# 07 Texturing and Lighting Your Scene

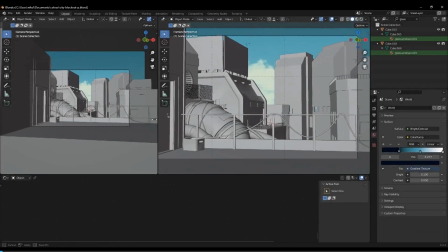0:06 Hey everyone, so hopefully you're happy with the level of detail in your scene, because now we're going to get it textured and lit up.
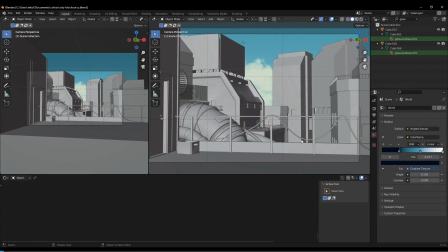0:12 I spent some more time on the wire, just getting the drape how I liked it, playing with the vertices more.
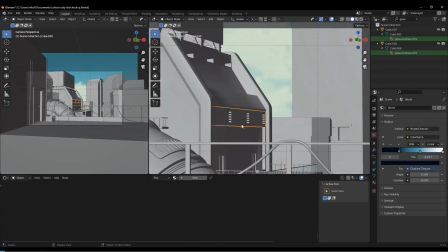0:18 I added this vent to this building too, just to make it a bit more interesting looking. I use the same method as the vent on the pipe, where I just used loop cuts and then beveled and extruded them.
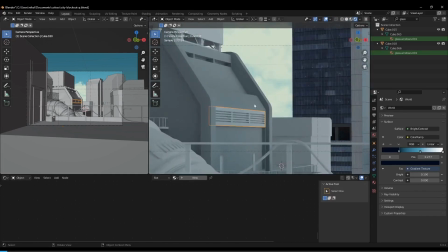0:29 So you can have a go at modeling your own or designing your own, but you can also just take it from my blend file if want to just add it in and use the same one as me.
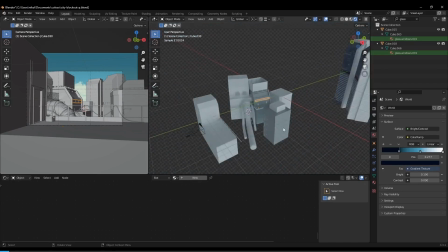0:38 So let's start with lighting, because it will affect how our textures look, so it is good to get that established kind of early.
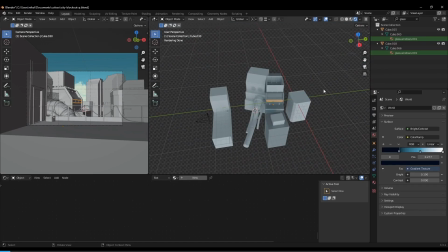0:45 We can change it later on, of course. But first I want to make sure we have like a clean slate for our materials. So select either an object that has no material applied to it, or if it does, just go to material properties and hit this negative symbol until it is empty like this.
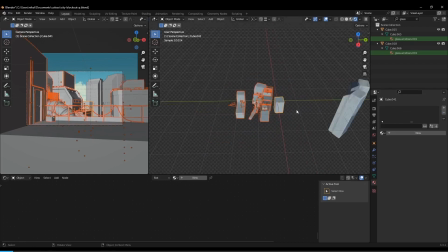0:59 And then select everything except for our skyscrapers, because those are done.
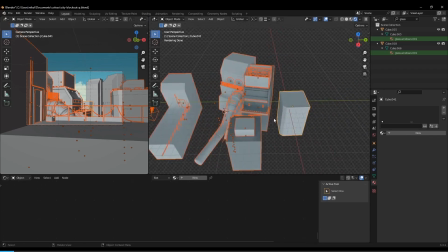1:04 And make sure the blank object is highlighted in yellow. Just shift click it if it's not. And then go to this drop down menu and go copy material to selected, and that should remove all materials so everything looks the same.
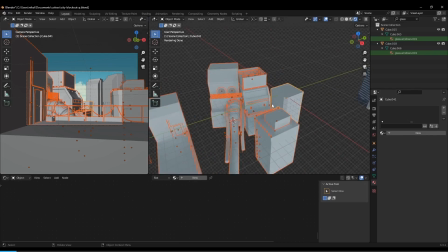1:18 There we go. And I'm going to get two windows going here.
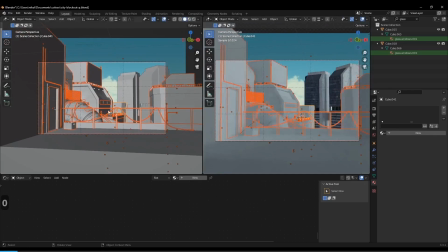1:22 One's the camera view, and one I will use as a light setup view.
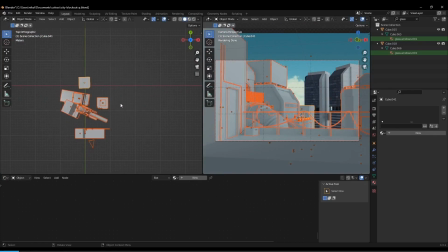1:27 So the top is really good for that. So 7 on the numpad. So just go Shift A, light, area.
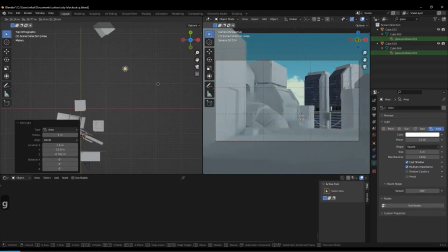1:35 By default, it's pointing down, so I'm just going to move it to the side, kind of where I want the light to come from. And then I'm going to angle it towards the subject. You can play with the height and everything as well.
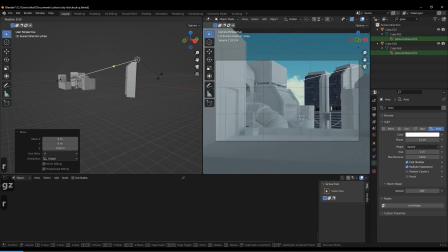1:49 And the reason it's not doing anything is we have to adjust the power. Right now, it's basically a light bulb in the sky, so it's not actually reaching anything. It's only 10 watts. So if you go to your lighting settings here, your lighting properties, right now it's 10.
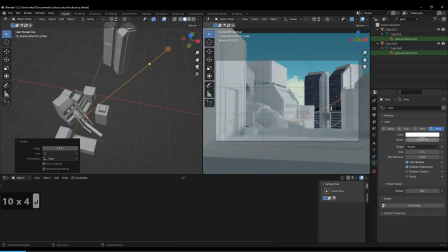2:03 I'm going to do 10,000. And I'm going to change the size to 5. So that's a bit of a wider range. The bigger you make an area light, though, the weaker the light becomes, because it gets more spread out. Oh, I actually like that position as it is, because that does exactly what I wanted.
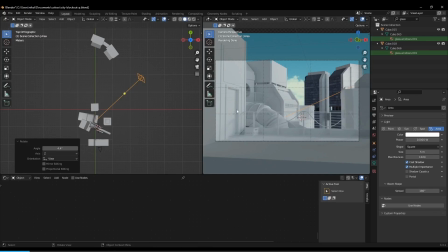2:22 I wanted some light to hit the pipe, and I wanted some shadow from the railing, just to make it a bit more interesting. So actually, yeah, that's pretty good. I'm just going to leave it there. But yeah, do finesse it as much as you like.
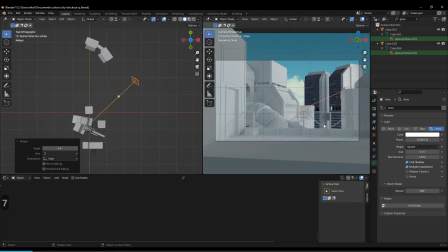2:35 I am going to add a few things. Right now, you can tell by looking at the scene just based on the shadow, there's nothing to the right of us. And I want to give the impression this is like a full city. So I'm actually going to add like a dummy building. So I'm just going to add Shift A, Mesh, Cube.
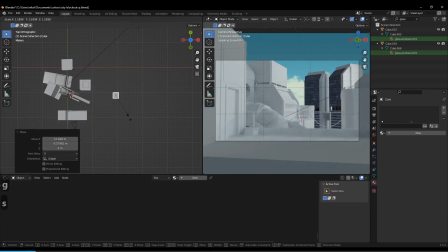2:52 This doesn't actually have to be a modeled building because it's not going to be in the render, but it is going to cast a shadow, as said. So I want a shadow on the balcony so it feels less open. So you can put it there, and you can see it affecting the scene already.
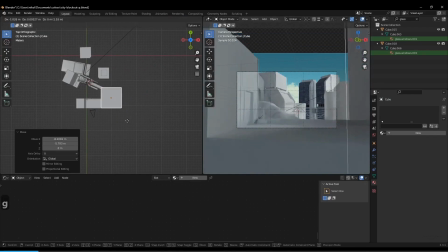3:07 So just make sure it's out of view. There we go. I love that.
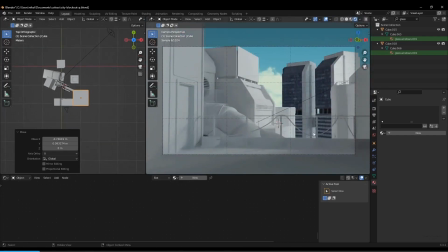3:12 So I have the shadow of the railing and the shadow of the building, so it feels like you're more contained, like there's something to the right of you. And I want to do that to the skyscrapers as well. It looks very open right there. I want to give the impression that there are more tall buildings just out of frame. I do have to move my light.
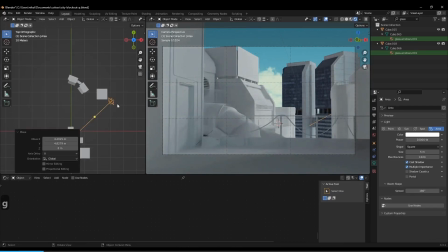3:34 Come on, keep the shadow. There we go. So let's see. Maybe not that tall. There we go.
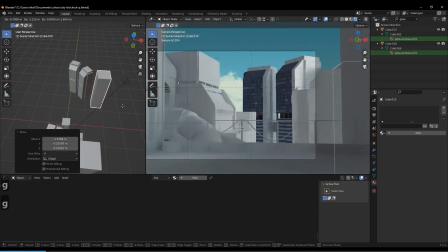3:46 Just like a bit of a shadow on it. Yeah, there we go. So yeah, you can just play with your lights and dummy objects as much as you like until you have an arrangement. It is quite fun, making these fake shadows.
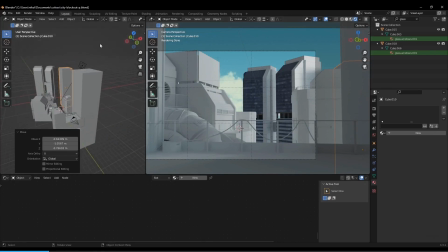3:59 You'll look at my scenes, and off scene there's just random, bars everywhere because I want a cool shadow on everything.